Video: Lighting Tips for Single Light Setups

effect we're in here with the lights off but what if what does it look like when we have all the lights on there's no like depth and dimension here let's
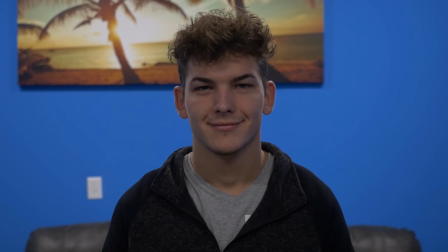see what that looks like so right off the bat we can tell that zach is backlit okay because these lights these lights back
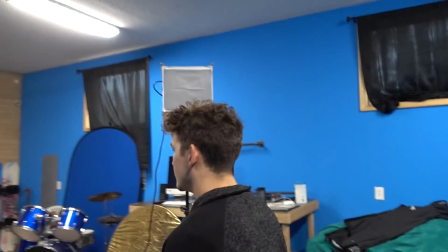here are just shining down behind him there's no real light on the front of his face
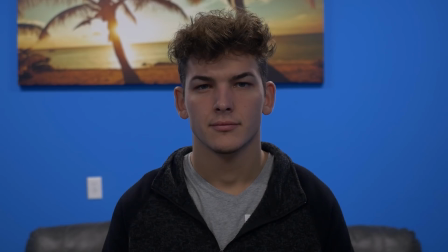so in the camera you can see that our subject is actually darker than the background if zach was very well lit all throughout the room and everything's the same that's called flat lighting You may want flat lighting for the purposes of like a instructional video or a tutorial or something like that. But if you want to like get real cinematic and make it look really good,
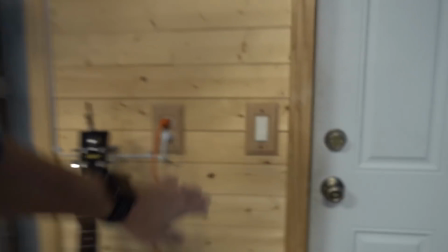you got to kill the lights and dial in your exposure just right.
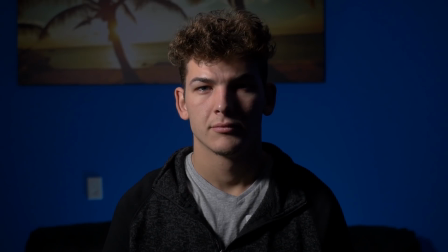And then you get this really cool looking moody dramatic effect. All of those techniques that you can use with only a single light. but there are some things about that single light that you might need to modify to create those
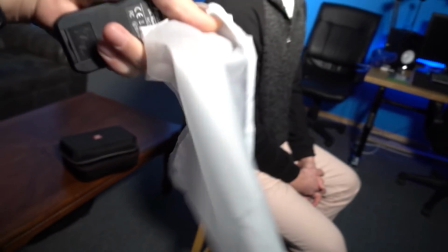soft shadows basically diffusion is just this white cloth
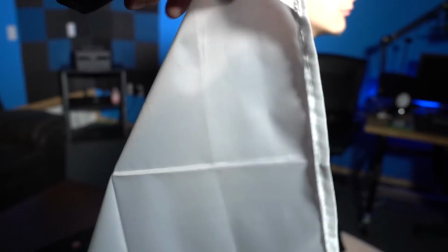that kind of breaks up that harsh directional light you can see that zach now
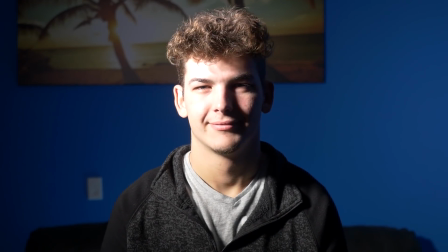has a very harsh light all the shadows on his face are super sharp there's not that soft shadow that we had before and that's because we're diffusing the light which means we're trying to break up the harshness and make the shadows softer so let's talk about rim lighting rim lighting is going to
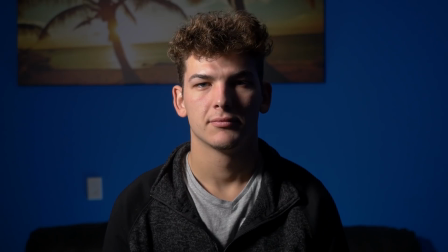be a light that we place to light up the the rear or the top hairline and the shoulders of our subject to help pull him away from the background we want this
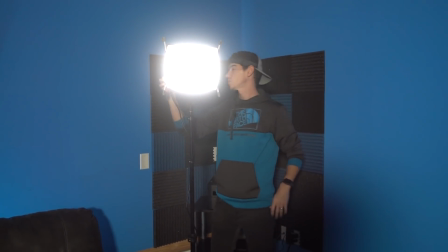lower than our key light which is our main light source so i'll put this about 15 percent in the shot we
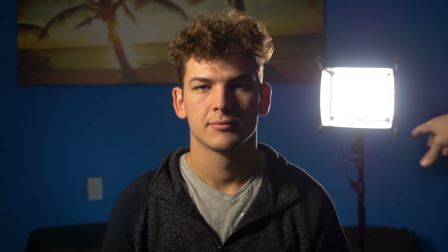have a light that you can actually see so this is our practical light and it's serving as a rim light because it's lighting up the uh
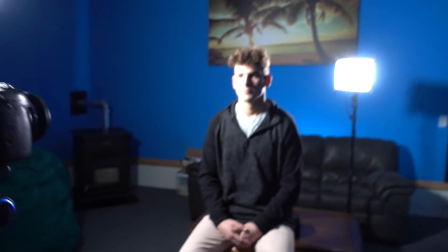outside of zach pulling him off the background and yeah
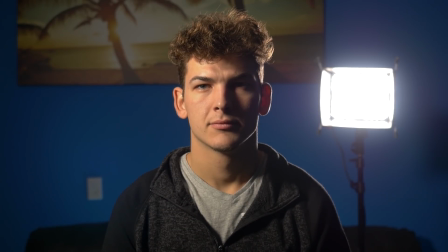i mean it looks kind of messy in the shot but let's say let's say this shot called for something like that and it looks a bit more industrial we still have the Rembrandt lighting so we've got the triangle underneath his eye falling on
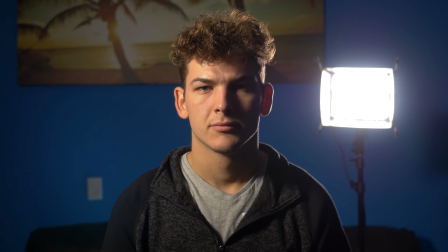his cheekbone and we have this really cool light source happening in the background we could even take that up hold that for a sec we could take
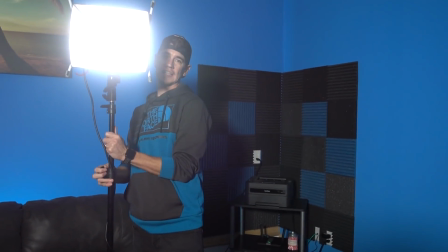it up a little bit so it kind of is just hanging out on the top of the frame I can't really see it from here but it kind of looks pretty cool but what if we want to color our lights and this is where this is where accent lighting comes in really nice
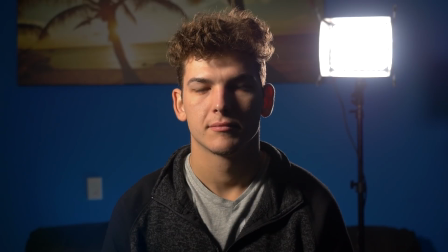I don't know if you've noticed yet in the shot but if you can look behind the couch okay I set a little accent light back there and it is actually covered with
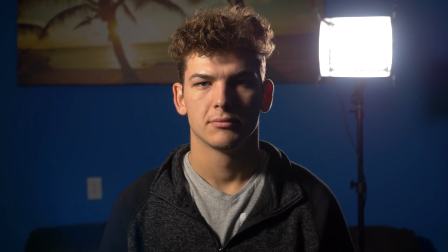a colored gel here's what it looks like off and here's what it looks like on not a big difference but it does offer some contrast between the wall and the couch because the couch is almost right up against the wall it helps bring the couch out from the wall just a little bit here's a little bit of a hack so the way i'm coloring the light is with something called a gel but this isn't a official gel this is a little hack that i got for you guys you can go to like any craft store and buy this clear it's like plastic wrap cellophane you can use it to for gift wrapping super cheap maybe five dollars for this roll or less and then you can just use it to color your light so you can take a white light and make it blue or if you find any of the other colors you want a warm light find an orange color wrap it in the orange cellophane and then you have a really warm light so let's show you what we